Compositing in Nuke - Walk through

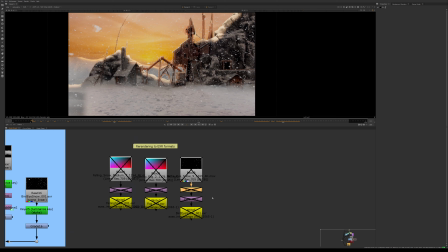(4:21)
With the converting from move to EXR, I also reformatted them to fit,
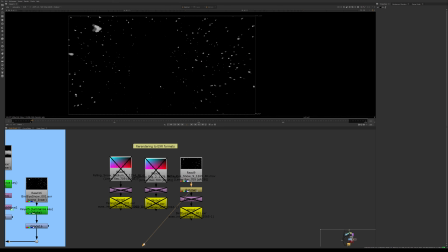(4:28)
and I retimed it because I needed it in reverse, because my camera was moving in, not out.
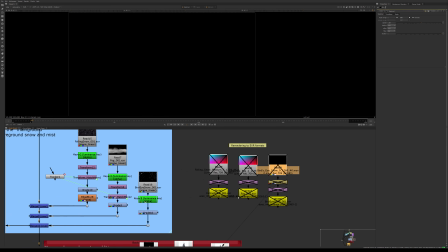(4:37)
And I also sped it up to match the camera, but I also have the other ones on trackers.
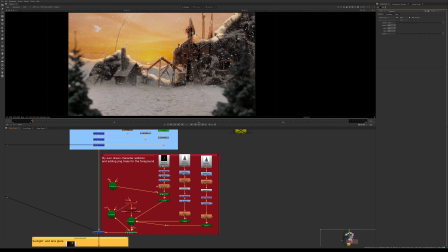(4:47)
And then I have my 2D, just normal, completely visually still objects. I have my trees, and I have my little character.
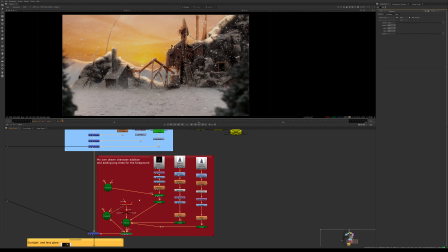(5:03)
This is also another camera setup, tracker setup,
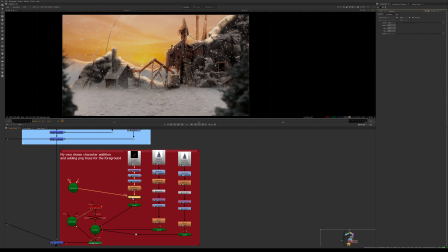(5:08)
and I have my character to a project 3D node so that the resolution doesn't change
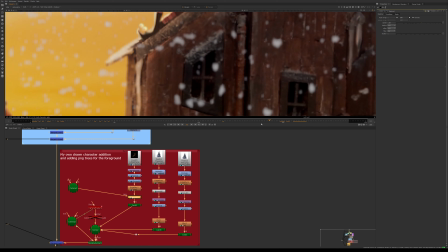(5:15)
and gets stretched out when it zooms in, which was a big problem for me.
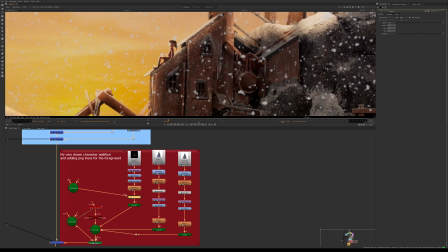(5:21)
Because my camera is slowly moving in, when you have a 2D image that starts one size and you zoom in,
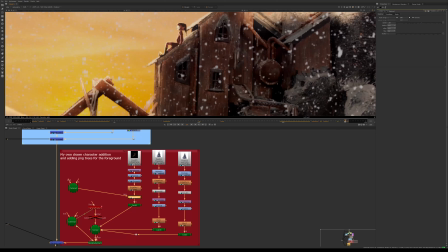(5:27)
of course the image gets crusty and low res. So I needed it to stay the same.
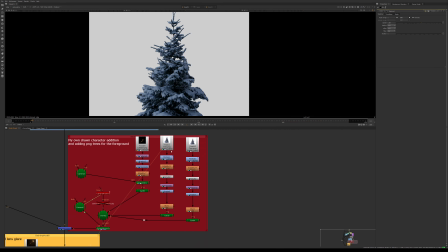(5:35)
And then I have my trees, very simple trees. Just remove the alpha.
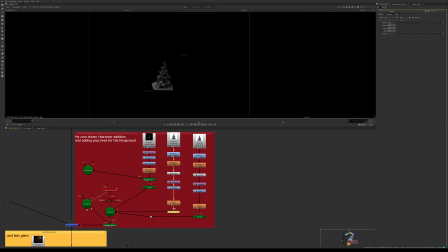(5:41)
They're so blurry I didn't need to do as much. They were never gonna be crisp.
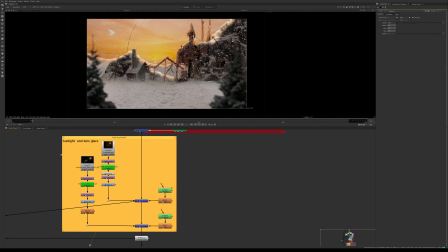(5:49)
And then the last thing I added was some sunlight and lens glare,
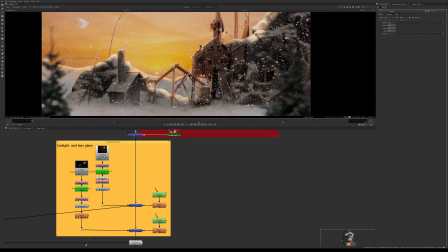(5:54)
because I thought this sun looked a little bit too pathetic for my light setup.
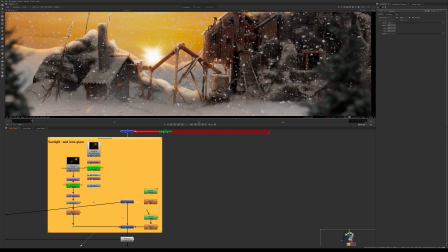(6:01)
So I added one sunlight and then even whole another sunlight.
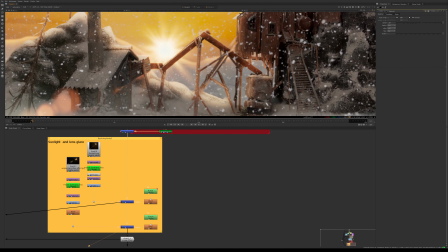(6:07)
And I had to roto these parts to make sure the sunlight wasn't cutting straight through the wood.
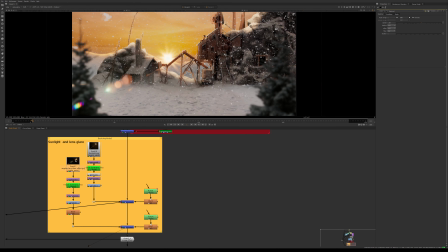(6:15)
And I really wanted a glare,
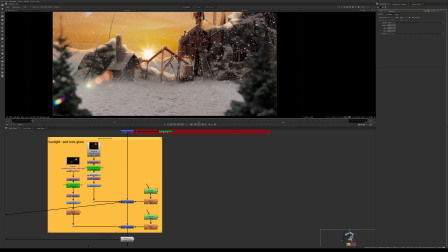(6:17)
because when I take pictures and footage similar to these, I always get a really prominent glare.
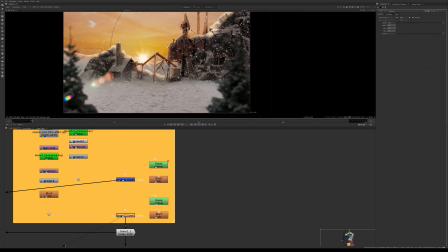(6:24)
So it was very important to me that there was like a glare or flare, I guess, to my footage.
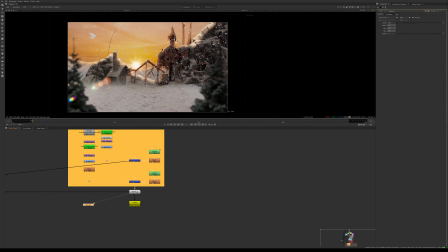(6:32)
And then I just added back the grain.
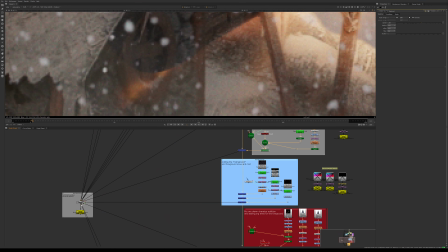(6:38)
And that's my comp. I also have this switch node, but that's for the breakdown.
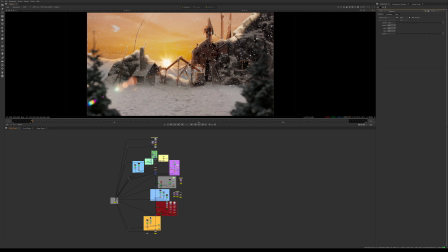(6:45)
I am overall very happy with the result. And it went pretty much as planned.
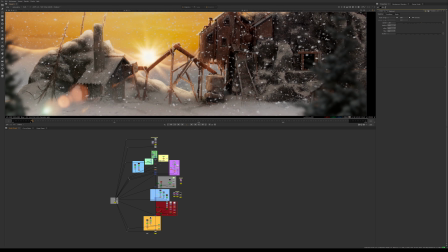(6:52)
Maybe I wanted the mountains to move slightly, but when I looked at it, it just looked odd and unrealistic.
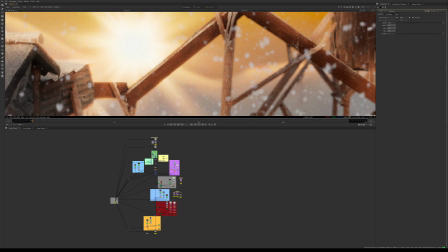(7:01)
I also would have wanted to roto
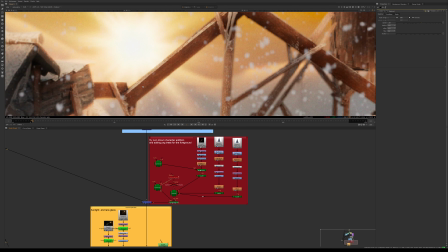(7:06)
these parts a bit more cleanly, but I couldn't get it more perfect.
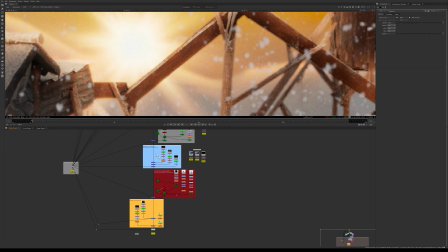(7:11)
I couldn't get it to look better. The hardest part was probably knowing where to put things.
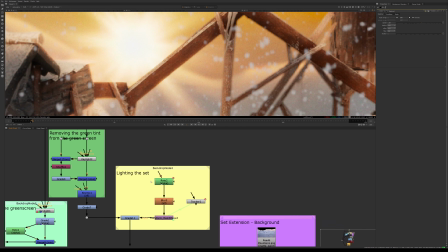(7:20)
I didn't know where to put the lighting,
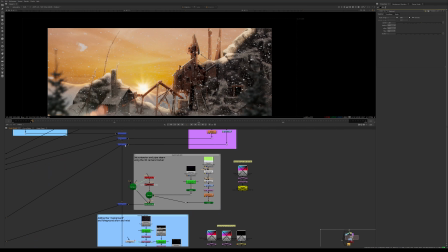(7:23)
if I should put it before everything or if I should put it just before the background.
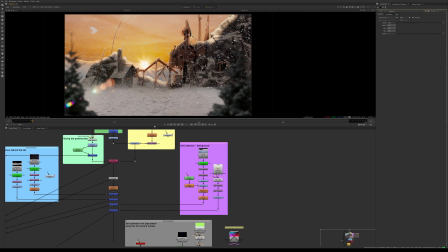(7:32)
So I made sure to check
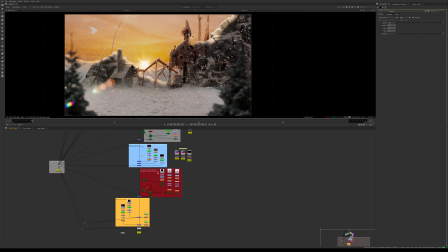(7:36)
with references and check with the other projects, comparing how I did it before.
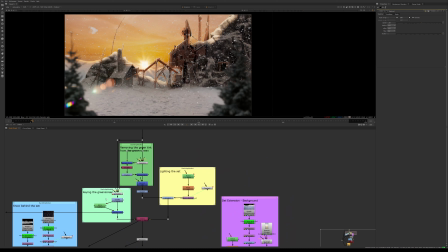(7:43)
Another thing I found difficult was the green screen is pretty clean without doing anything more.
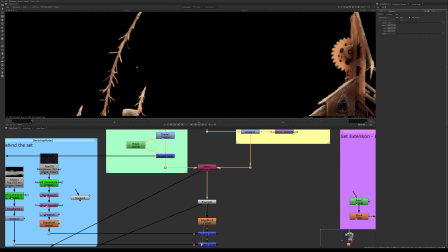(7:54)
It's remarkably clean, and I was trying to get more keying
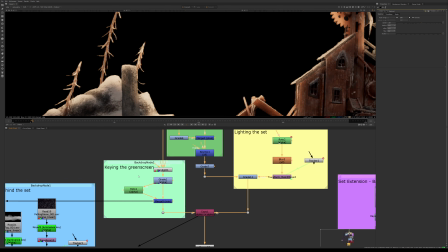(8:03)
nodes, like adding more of them,
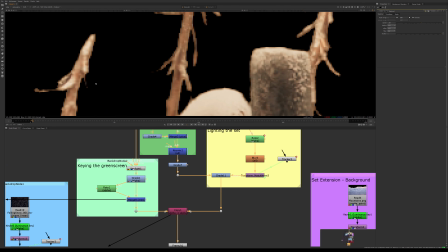(8:06)
but when I did, it just didn't look as crisp and nice as when I only did one.
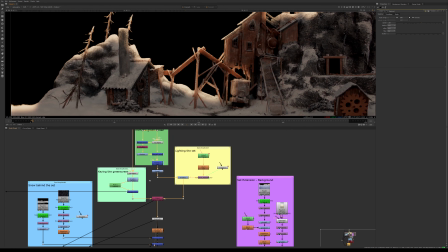(8:12)
So I'm not sure if I was supposed to do like 3 of them like in the other project, but it just didn't look as nice, so I went with just one.
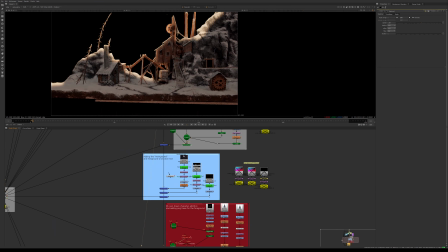(8:22)
That's mostly what I had issues with, and the resolution of the character.